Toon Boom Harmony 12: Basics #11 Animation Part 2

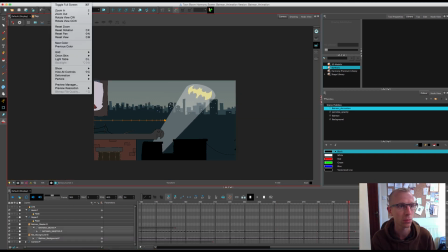2417s
Right, so I think we're done. So I'm just going to go to View, Hide All Controls, which gets rid of that control line.
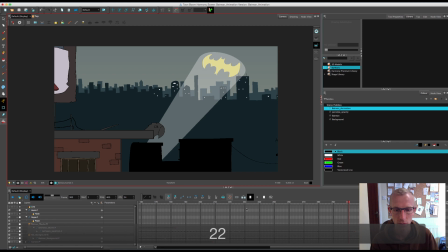2425s
And let's have a look. So I've just keyframed in the jump. So if just to explain, what I did was I put keyframes in all next to each other. I then created the squash kind of preparation for the jump keyframe. I then put in a keyframe here,
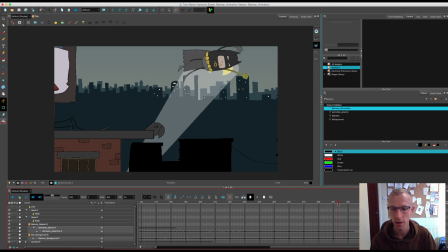2445s
which is the top of the jump, this one first, and then another one here as it's coming down,
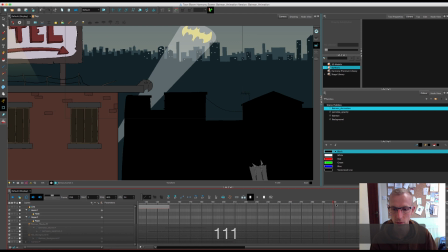2451s
and then the last one was the final keyframe, which is all the way down here,
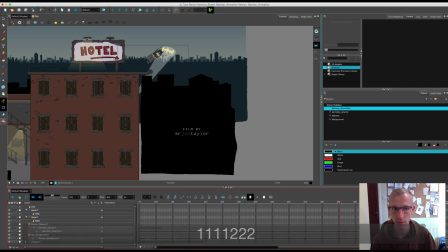2457s
and then I added in an extra keyframe in between the squash keyframe
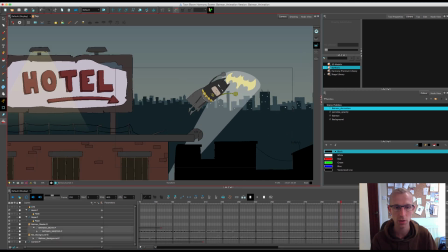2464s
and the top one, so that's this one, to kind of make sure the legs were pointing straight down because they were a bit bent. So I just wanted to make sure that that was real straight off there, because they stay bent there.
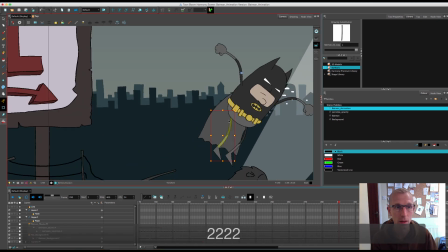2475s
So actually I might even do a bit more there actually, just because they shouldn't be bent there. They should be, to kind of give a nice powerful impact feeling, they should be already straight and maybe slightly stretched out as well.
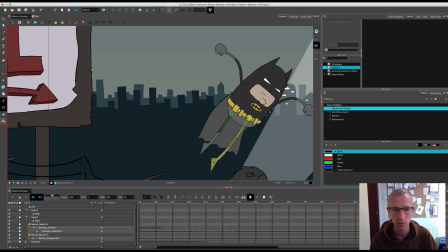2495s
So we're going to extend those out like they're pinging off. And what you'll notice as well is that on this frame here, I've actually bent the legs the wrong way.
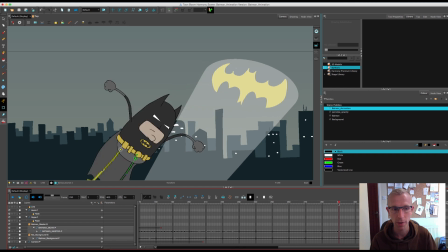2509s
And I've done this on purpose so that it has a real bendy, flexible feel, and it kind of follows the curve of the body.
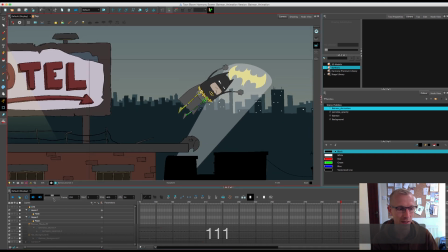2515s
That's the idea anyway. So when you watch it, it looks a bit more elasticy. It really was an experiment.
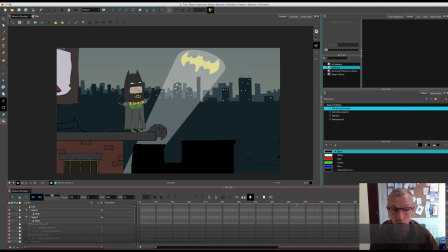2522s
I think it works quite well though. So let's just show you the jump. Again, you can't quite see it, but I think it does add a bit of shape to the character as he jumps.
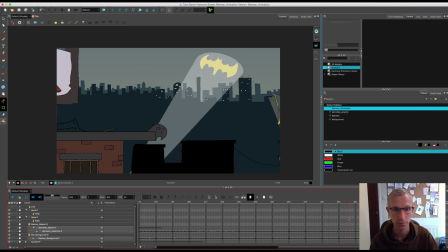So let's go back to the start and let's just watch it through and make sure that I'm happy with the overall animation.
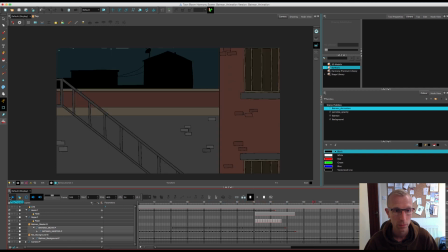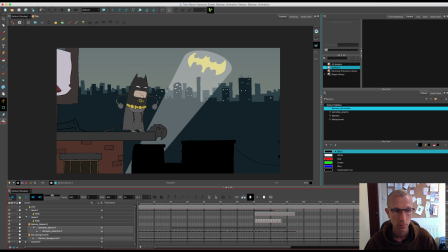That's it. Right, okay. So what I'm doing now is again do the final camera move. So he jumps off the screen, whoosh, off he goes.
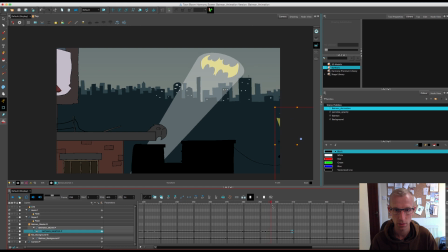2567s
Let's extend this out a little bit, just see if that. And the camera needs to then start following him again.
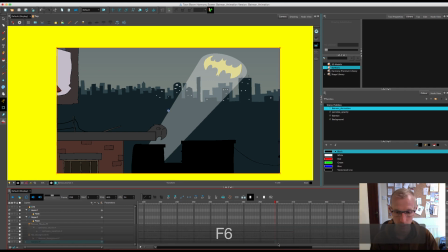2574s
So it will start here. So camera is that one. And we're going to pan down
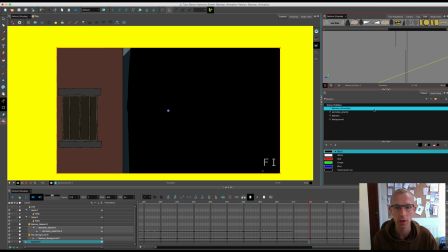2586s
to the credits, which are here.
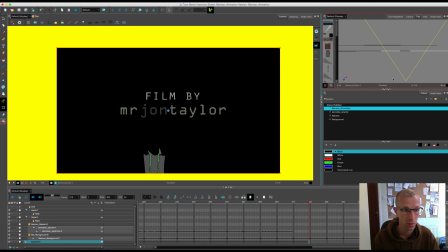2594s
Make sure they're sort of central. That's it, and we'll make sure that Batman is out of the way.
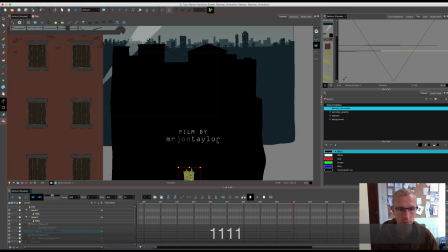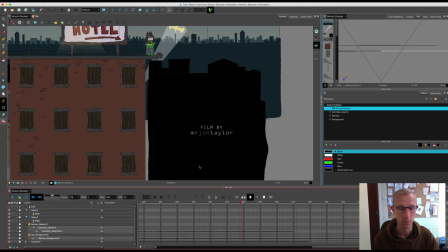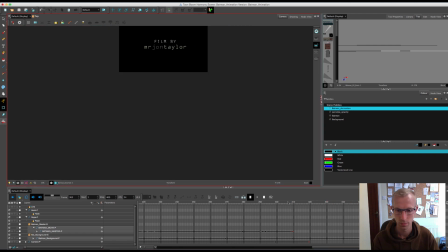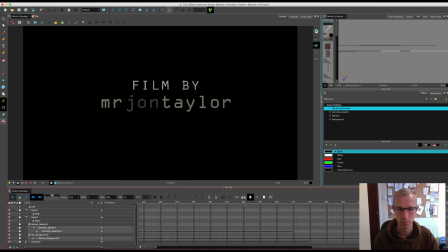Okay, so it's too quick, so I'm going to extend that.
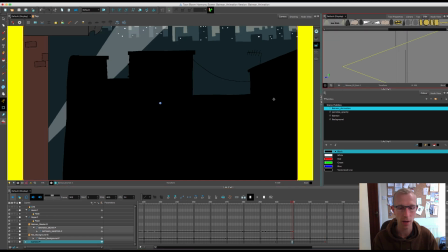2628s
And I'm also going to add frames so the camera comes up first before it comes down.
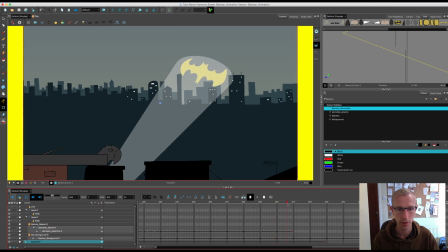2640s
It's going to kind of follow his movement.
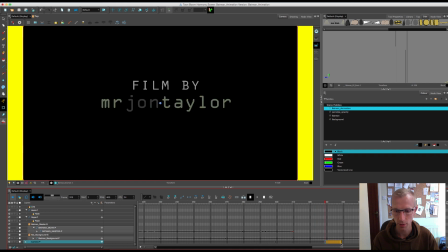2644s
And then I'm going to extend that one out again and just do a really big ease on the end of that.